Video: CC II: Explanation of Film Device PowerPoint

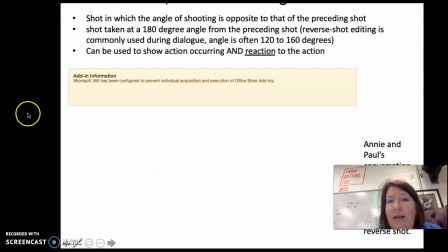244s
Reverse shot, this is the cool part, because if you tried to take a picture or take any kind of film of someone talking to each other and you're just like full on front at them, you're not going to get any kind of reaction.
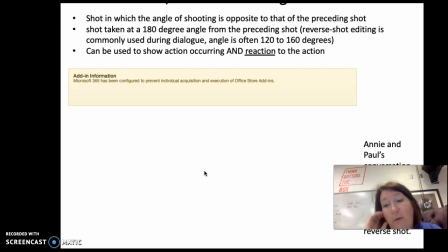257s
So a reverse shot shows you talking, and then it might flip over and reverse to the other character so you can see their reaction or what they say in return. So reverse shots are very helpful with conversation. So it's usually when dialogue is used.
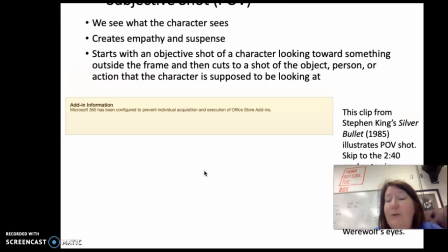272s
Subjective shot, this is where you see what the character is seeing. Okay, so POV shots are really cool because, again, you are kind of in the character's body. You're getting to see what they see for the very first time.
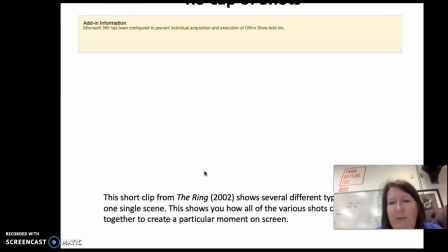287s
Okay, I think the ring, this recapture shows you a bunch of different shots at one time. Okay, camera movement.
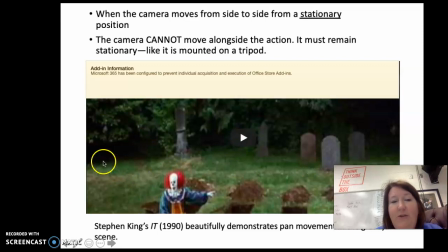294s
When you have pan, that goes, if you watch this video, it goes from one graveyard grave to the next to the next. Okay, so pan is, it moves alongside the action, but it's not moving.
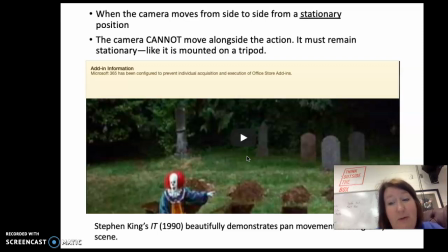307s
Okay, it's remaining stationary. It's a suspense builder, really. Tilt, that's up and down.
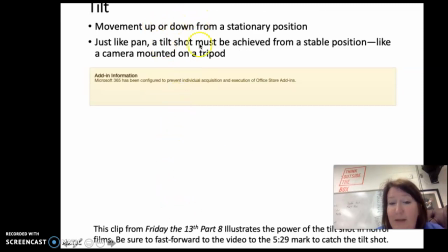314s
Okay, so that's where you start maybe from the top of something and you go down to it, or you start at the bottom and you go up to the top.
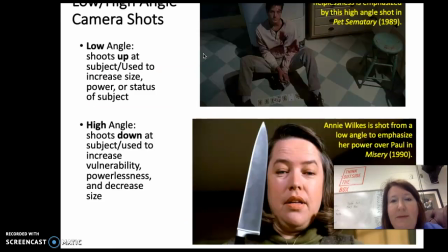320s
Again, kind of a suspense builder. Camera angles, we're kind of familiar with this one, low and high angle. So this one, you can see this is a high angle shot, like the camera is way above him, makes him look small, vulnerable, defeated, and the fact that he's got blood all over him as well.
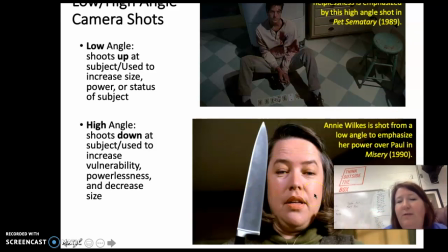338s
Here, low angle, meaning your camera is below her face, makes her look bigger, makes that knife look ginormous. Okay, so again, it shows dominance or power. So low and high angles you probably will see often in the clips that you choose.
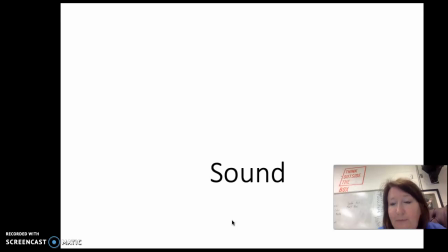356s
And these are just some more examples. Okay, sound, anything that you hear in the background.
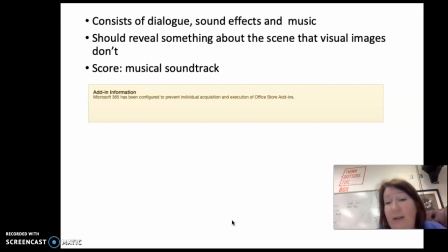362s
So we're kind of already experts with the series of Looking for Alaska because we've looked at a lot of songs. So you already may be familiar with songs that you hear during a clip, and you can always use that to kind of showcase your symptom. We're talking about a racing mind or impulsive thoughts.
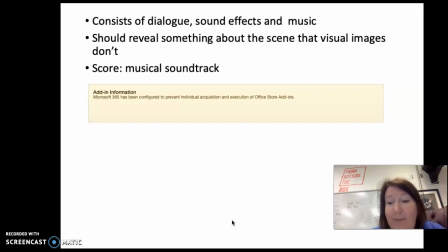380s
If the song during the scene that you pick is really hyped up and loud and crass or moves fast, tempo, all of that would work, okay? Sound effects, think about any sound effects.
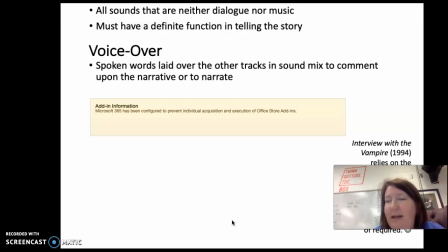395s
A little different with ours since we're a drama, not really an action movie, but any sounds you hear would work.
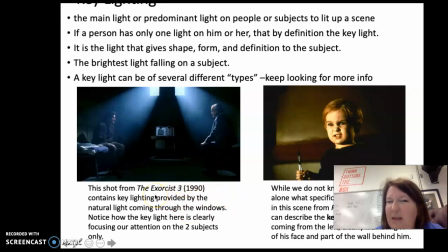401s
Let's look at lighting. Key lighting, remember that. It's just the main light. Sometimes it's fake light, but it's the light that lights up a scene. So in scary movies, of course, lighting is so important because it creates shadows.
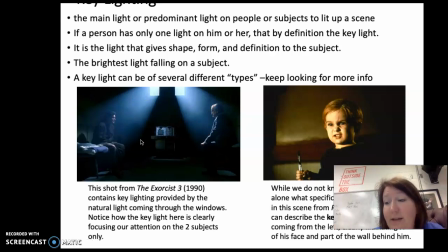414s
So if there's something going on with Alaska that's not good, like let's say she's irritable, and the lighting is shadowy, that's important. Okay, that emphasizes your negative characteristic.
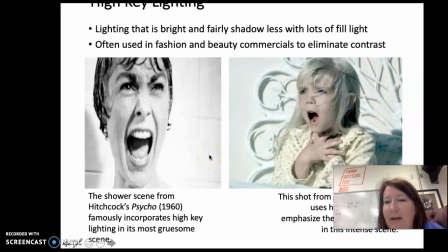427s
High key, remember this is what usually if you're into makeup, all those commercials are going to use high key lighting because it makes you look good. So if you're talking about mania with Alaska and you're talking about when she's really up, look at the lighting.
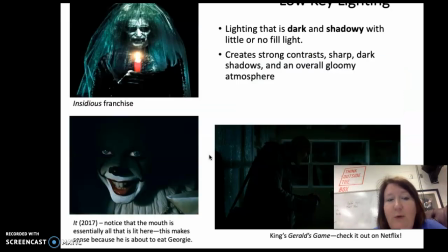441s
Is it brighter than normal? Low key, that's just when it's dark and shadowy. Okay, so think about if you use any kind of scenes around her suicide or non-suicide or death, check out the lighting.
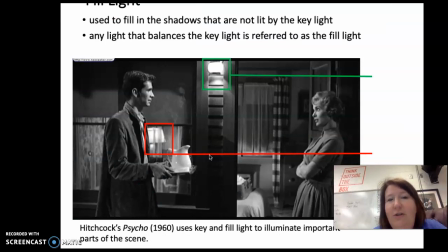456s
Fill light, again, that's just used to fill in the shadows. Just notice the lighting, and then what does it make you think, or what do you think it's telling or trying to show the viewer?
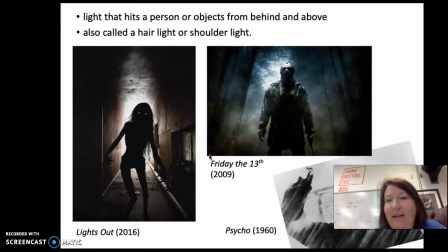469s
Okay. Examples of fill light. Backlight, super scary. But this is usually for horror movies. But again, like any scene you use, don't omit the light. See or lack of light. Okay. Lack of music too.
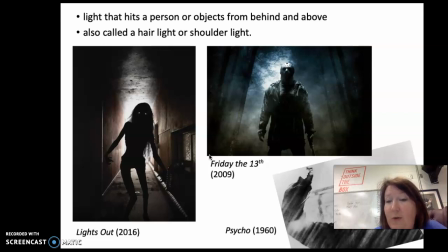484s
Like if there's a scene where there's no sound effects, no noise, no music, think what that tells you about the scene as well.